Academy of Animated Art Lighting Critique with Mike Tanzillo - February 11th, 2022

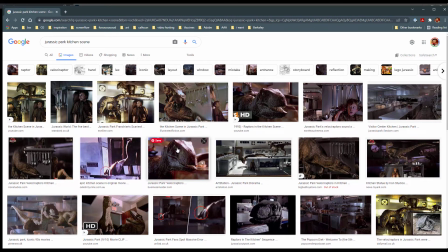Like, well, I'm sure they're from different versions. Like there was actually a recolor of the first movie in when they re-released it. They recolored it, so it's like, and then people taking them from the internet and doing what they want with them.
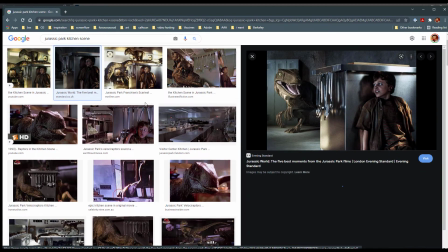You just have no idea. Yeah.
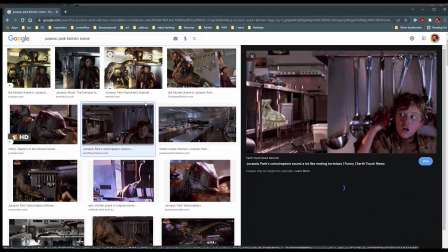Like I don't know what's the right color, but this was the scene that popped into my head as like kind of cool, steely.
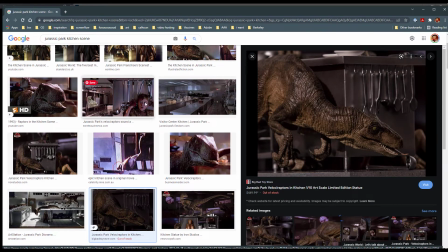Like I think whatever. That's funny. This is just a bunch of fan stuff.
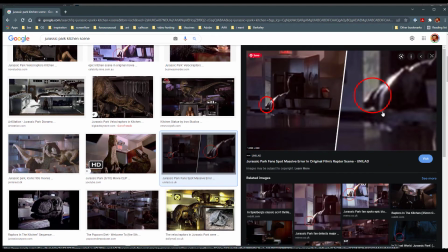That's right. In this scene, there's like a guy's hand comes in and like pushes the raptor or something.
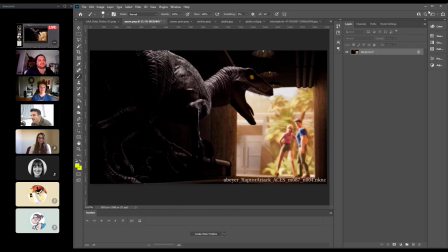Yep. All that. Yeah, I would look for that scene as like a kind of to exemplify the coolness of it.
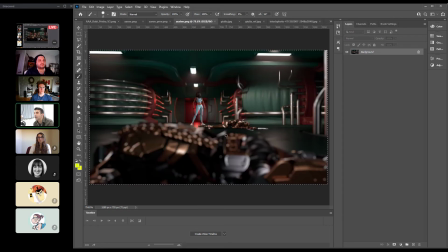Very cool. All right, Austen. So this looks great in terms of the having the depth of field in there. I think it's a touch too strong just because the character is pretty far back from camera,
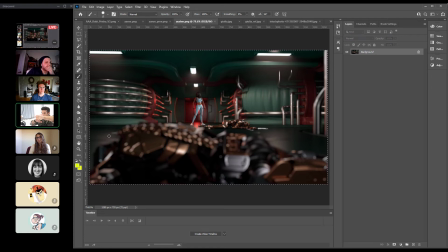and the way that depth of field works is like if something's close to camera, you can get like a lot of you can get a lot of blur back behind, but the second something gets further away, when you focus on it, actually the depth of field range opens up a little bit. So I would it's a long way of saying like I would just take down the blur by like 30%.
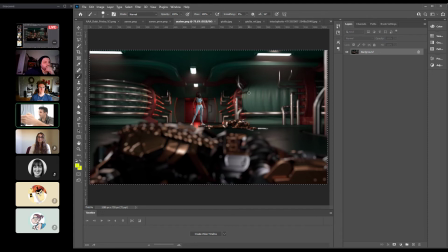But because what ends up happening is like, again, it just makes it look like a miniature. I say that a lot, but yeah. But I think other than that, it's looking great. Like these pipes look beautiful. Wall, everything else is looking really good. All right, cool.
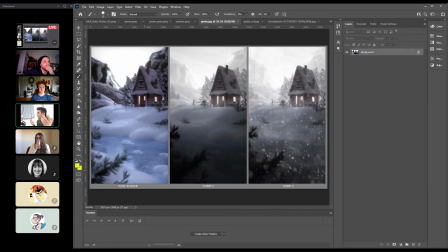All right, Julia, what a cool thing that you put up today. I was like, I like they got some love. I like Diana's line of, Thank you. That's great. I don't want to go there. Or like whatever she said, it was really funny. And I love how like each iteration is better.
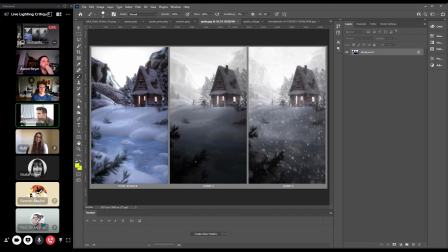Like this is cool. It's like cool, cooler, coolest, I guess. I love the snow element that you have in here. I love this glow back here. I don't really have any notes on this, I guess. Like, I would maybe throw some more light from the
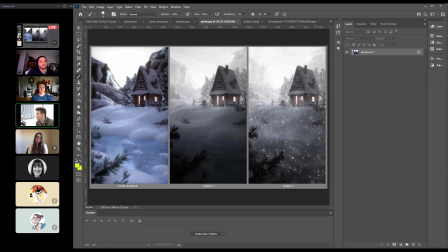house around here just to get a little more shaping, just to get like a little bit more interest back there. But like, maybe make the snow on the roof a little bit brighter. But like, I guess not, man. Like, cause then it's just still I think it just looks great. And this is kind of my.
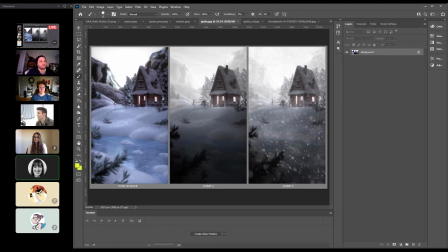Oh. What's that? No, whoa! Yeah. I was just saying, wow. No, thank you. Yeah, no, I don't really like. I don't want to mess with it too much because I think it's just working. I think it just works.
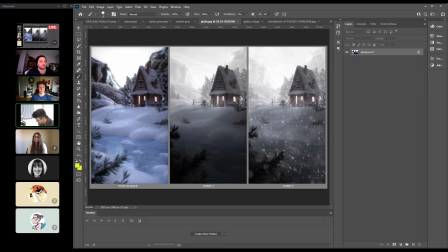And this is one of the benefits. I talk about like taking a shot and doing it 3 ways as like it looks great on a reel. But it's also like once you do it once, you gain this familiarity with the project.
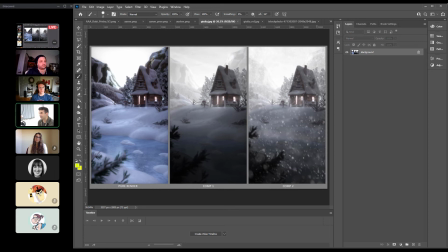And when you go to do a second iteration, you can do it in like a third the amount of time. Like it's not, because all the hard stuff, like how are you going to break out the layers? Like how are you going to handle certain elements? Like you just kind of start to get a feel for the scene of like how something lights up well.
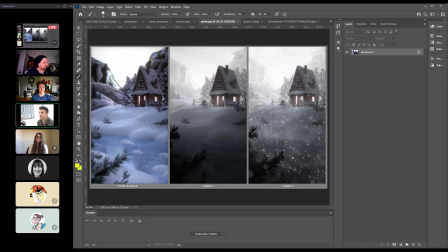And then you kind of position the lights in that way again. You can reappropriate lights for certain things. Or like reappropriate your atmospheric fallout for whatever and just kind of crank it up. But yeah, I think you've got such a nice hierarchy of like these dark elements in the foreground kind of leading up back here and then getting to these super brights back there.
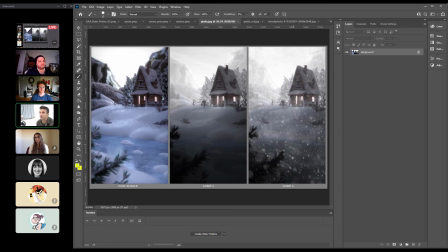Like this is a full, sometimes I talk about like, we're kind of missing the brights, we're kind of missing the darks here. This is a full value range. And then like just implementing just that little bit of color in the doorway itself. It's not much, but it's enough to, yeah. I'm just going to stop talking about it because I'm just saying good things about it.
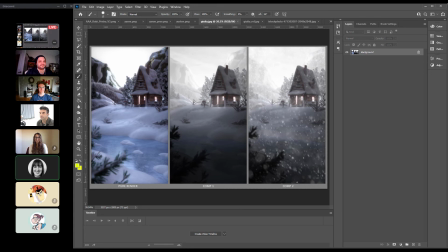I think it's really cool. Thank you so much. Yeah, no problem. Yeah. I don't know. If you guys have anything, please shout. But I mean, I think it's awesome. I would for sure just like put this as just one screen on your demo reel.